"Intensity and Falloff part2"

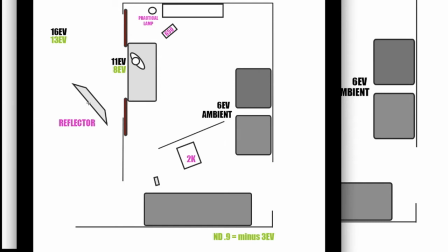984s
So I put a reflector outside the window, which gave me about 12, I think between 12 and 2/3 and 13 stops here. So I was almost even with my scene out here, and I think I was able to tweak that a little bit.
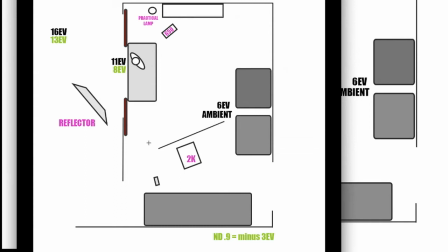999s
Got the 2K in here with the diffusion, 650 here, and then a practical lamp. So this is the actual lighting setup for the scene. And you're probably going, okay, wait, neutral density gels, you just blew my mind.
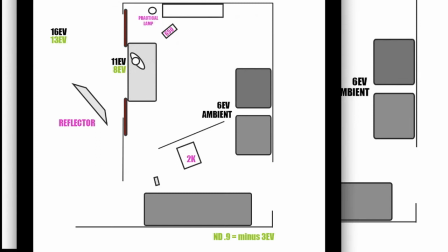1014s
You just skipped a stage that I don't know anything about. I've never used neutral density gels.
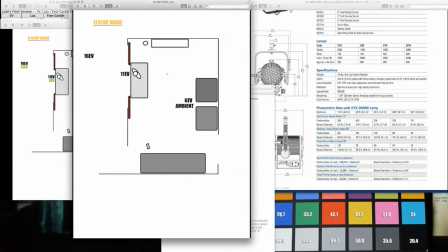1020s
I don't even know what the hell you're talking about. A lot of times what happens is the director or the producer hears the cost of the gels and immediately says no. Like, no, that's too expensive. $120 for a roll of neutral density gel that we're only going to use once. That's what everybody says, we're only going to use once. Guess what? You never just use it once.
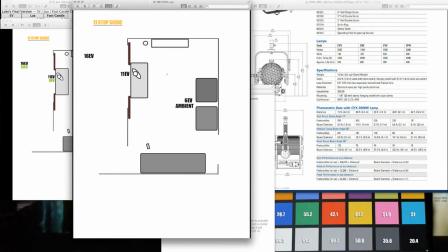1039s
If you're shooting a feature film or you're shooting a short film, and if you're going to be shooting even more films after that, you're not going to use it just once. But let's sort of weigh the cost of using a neutral density gel versus having to rent a generator.
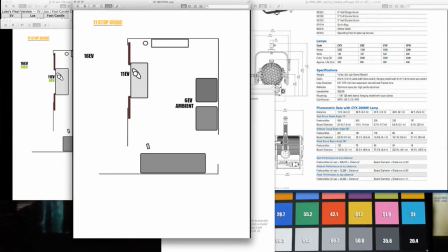1055s
So $120 for a roll of neutral density gels. And in this particular case, let's look at the shot again.
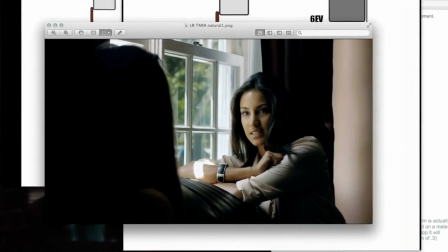1063s
I only need to cover this window and this window. So it's about 30, this window's 30 inches wide, and it's 4 feet tall. Naturally, you kind of go, wow, that's interesting. The neutral density rolls are 4 feet wide by 25 feet long.
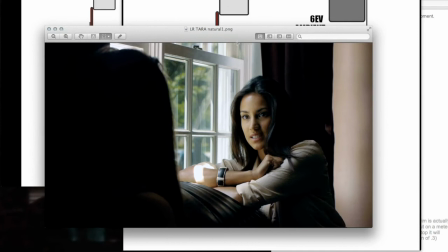1080s
So if I cut off a little 30-inch slice, I can cover this entire window, and I've still got 22.5 feet left on my roll that I can use on other windows, I can use in other shoots down the road. And I can reuse this stuff. As long as it doesn't get, terribly scratched or terribly dirty, I can reuse it.
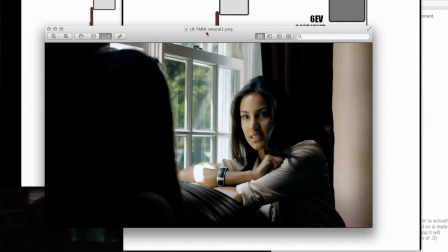1099s
So in this particular case, on this shoot, of my 25-foot roll, I only cut off a 30-inch slice, 30-inch by 4-foot slice, cut that in half, and gelled both of these windows. I left the window back here and the window here ungelled so that the light,
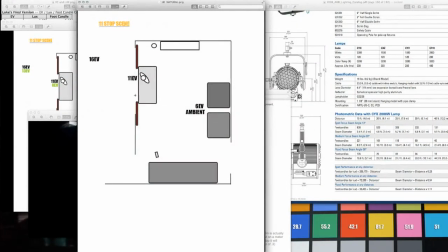1115s
so if we were looking at the overhead, so that the light coming in through this half of the window would still strike my subject, and I could pull back the curtains a little bit and let the light coming in splash up against this wall back here and bring up the exposure there.
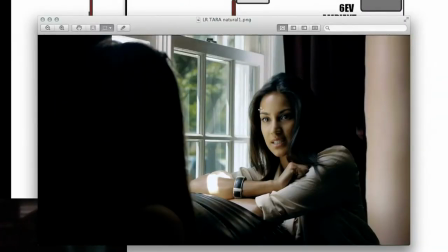1129s
And that's how this scene was lit. It was nothing but neutral density gels, and of course I added a reflector outside this window to bring up the exposure on her face a little bit more.
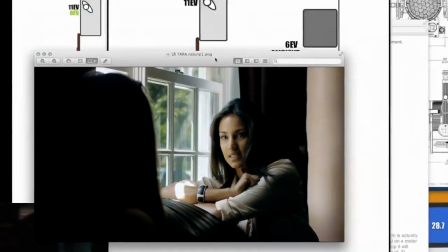1139s
And you can actually see the reflection of that in her eyes. And of course we talked about that in the scene.
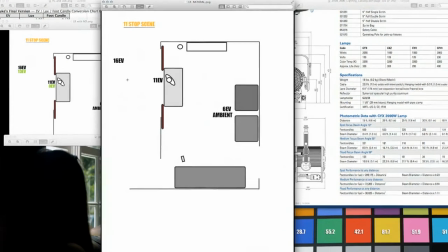1147s
But let's say you don't want to use neutral density gels. Let's say you just want to use lights.
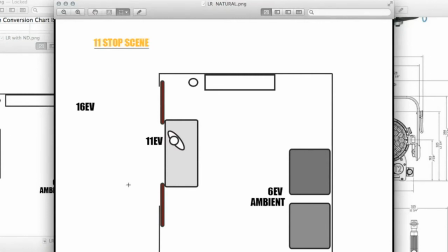1154s
Well, in this particular case, with a reflector, now I could have walked it in.
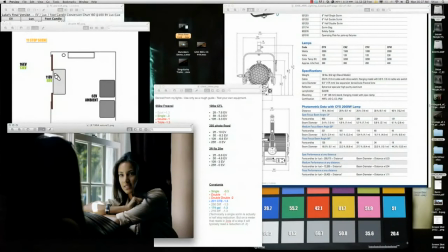1159s
Let's take a look at the reflector. Let's get rid of this. And I have the reflector set out here.
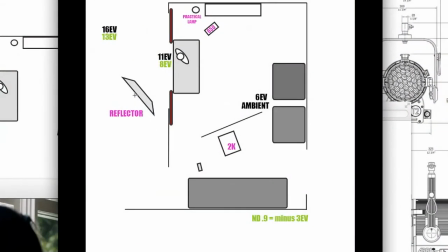1166s
It's probably about, I would guess, between 8 and 10 feet away from my subject. And it's bringing my exposure up to around 12 and 2/3 stops, I believe. Now I could have put it closer and gotten it up to 14, which would have worked.
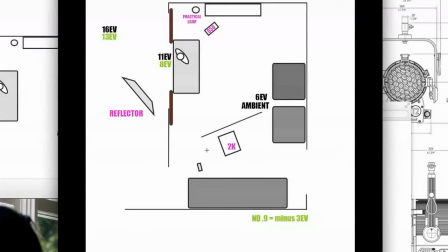1180s
But between 16 and 14, I actually could have fit that exposure in. I wouldn't have been able to bring my room up with a 2K quite enough to be able to get this to work, but I definitely would have been able to squeeze my exposure of my subject and my outdoors within an acceptable range. The only problem with that is when you get a reflector that close to your subject,
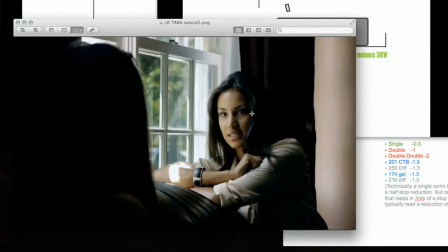1200s
it's really hard not to get it in their eye line, and especially if they're going to be looking out the window,
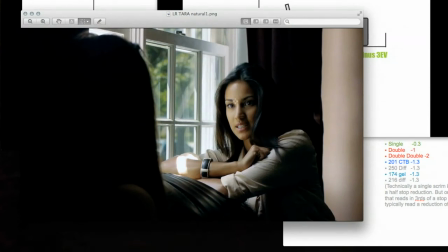1206s
they're just going to get blinded, and you really don't want to do that to your actors, because number one, they're not going to like you very much, and number two, they're going to be stumbling around the set and knocking into things, which is not going to be very conducive to having an effective film shoot. So I couldn't put the reflector that close.
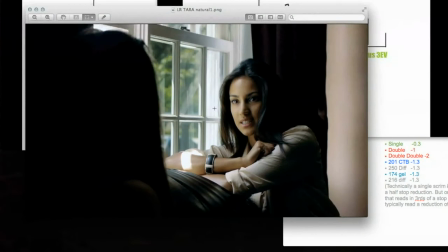1223s
I had to put it further away, and I had to change the angle of it so that it wasn't directly in her eye line, and that limited me to a different exposure.